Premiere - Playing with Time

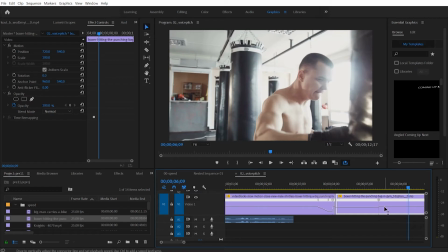And then on this side, I'm going to drag this up to 150%.
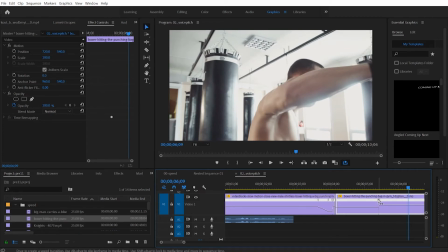I'm going to separate the two sides of the key to create that ramp.
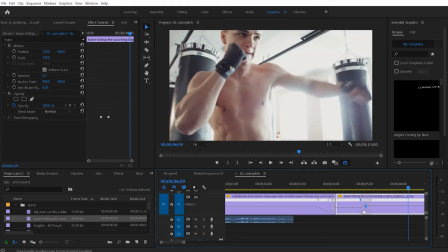I'll select that side of the key and just pull the tangent. If it's a little hard to see the tangent, zoom on in. And just click and drag to smooth it out. The tangent handler.
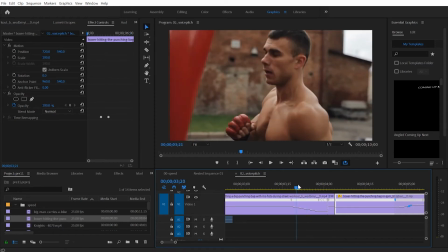Almost there. I think I should slide this over. I think it takes too long for him to ramp up to his full power.
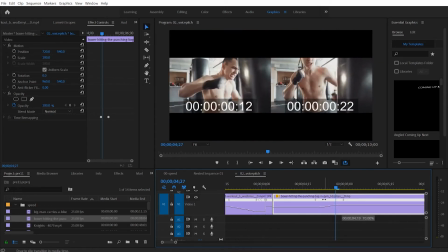When you're in the middle of this track, you could click and drag in between to slide it on over. So whenever you see the double arrowhead, that allows you to drag over the displacement of time.
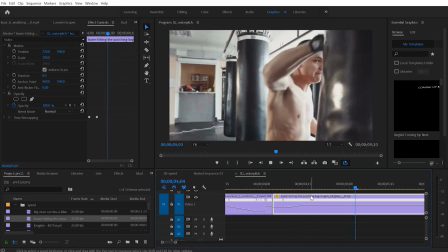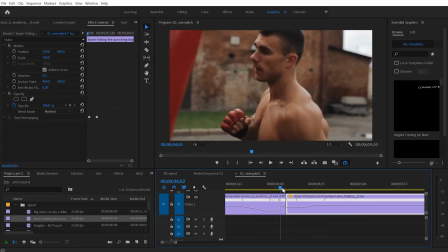And this person's now boxing with a lot of energy. And so the last thing is just to dissolve in between these two.
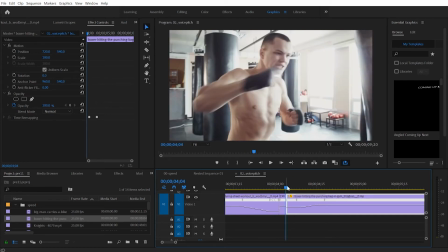The heads, I'm looking at the heads matching up. So it's good framing.
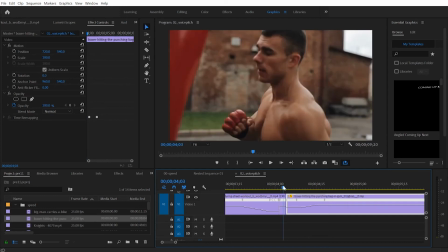For random clips, it's good framing. Selecting this clip, shift click on the other clip, pressing Shift D, which creates a cross dissolve.
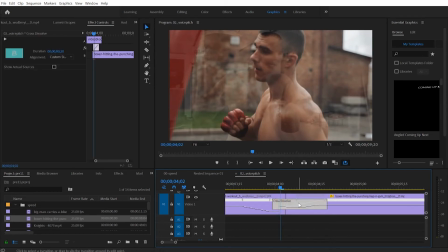Cross dissolve only has to happen across 3 frames. So instead of 20 frames, like it is here, I'm going to type 3 or 4 in. Let's do 4. Alignment of the cross dissolve, center cut. So 2 on this side, 2 on that side.
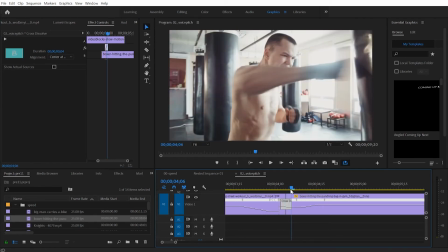And there will be the cross dissolve going in between.
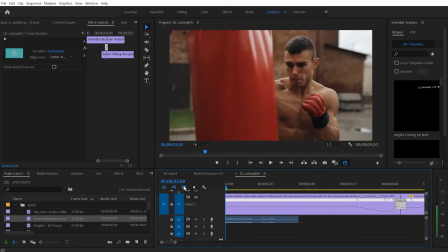And let's play out the whole clip.
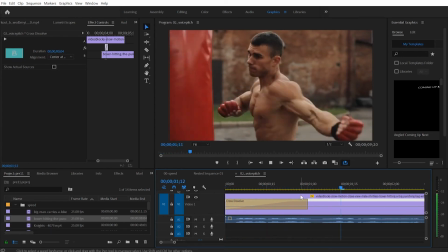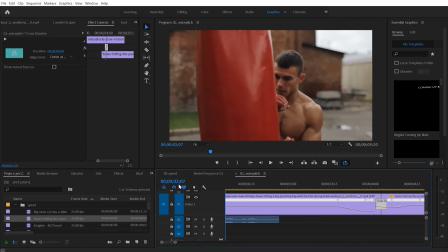Maybe the audio has to slip a little bit.
It's much easier when I was younger.
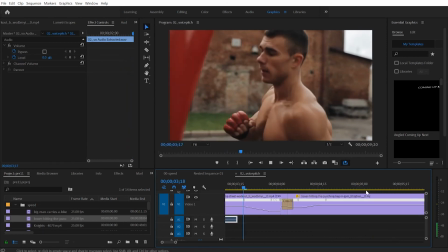Think younger.
When I was younger.
That word younger is when he's starting to remember.
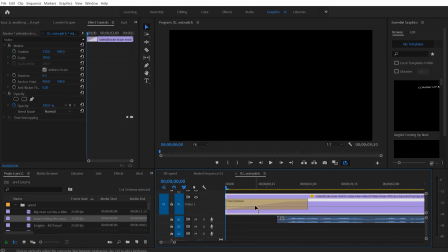We have this first cross dissolve that's taking a while to happen. Selecting it. It's happening across a second. That's a lot of time as well. So let's fade up from black across 4 frames again.
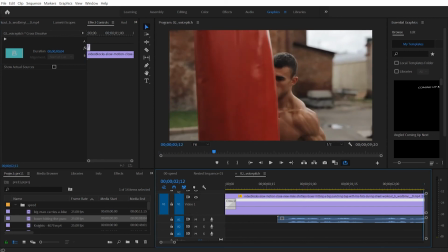Keep it consistent. Let's go to the other side of the timeline.
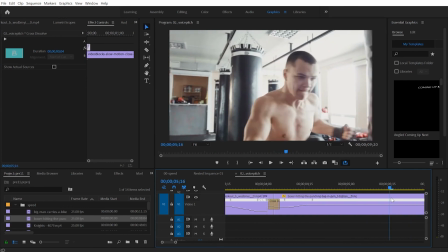Get a little punching in. And by here is where we're going to fade out.
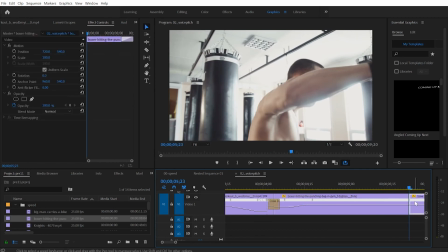I'm just going to cut that away. Selecting that delete key. Selecting this clip.
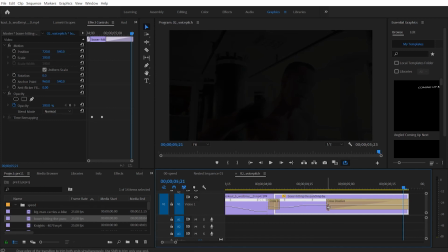Shift D. Press the other cross dissolve in at the end of the clip. I'll drag that off. Take 2. Making sure my icon looks like there's a bracket with the cross dissolve in the center of it.
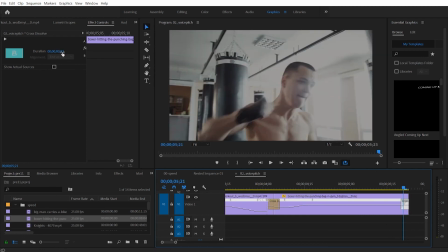And I'll just drag it this way. I click under my effects. And I said I was going to keep everything to 4 frames.
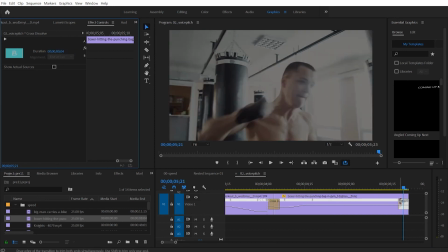So with the dissolves selected, you can just click on the dissolve, clicking on it to make sure it's selected, making sure it says 4 frames.
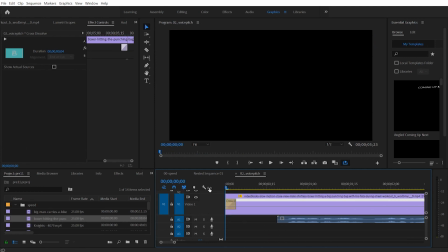Re-rack this to the beginning.
I don't know if I'm ready.
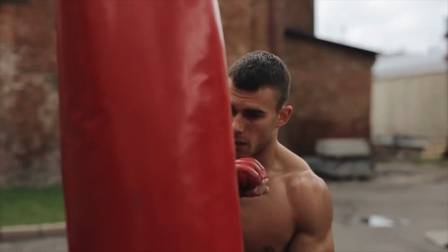So much easier when I was younger.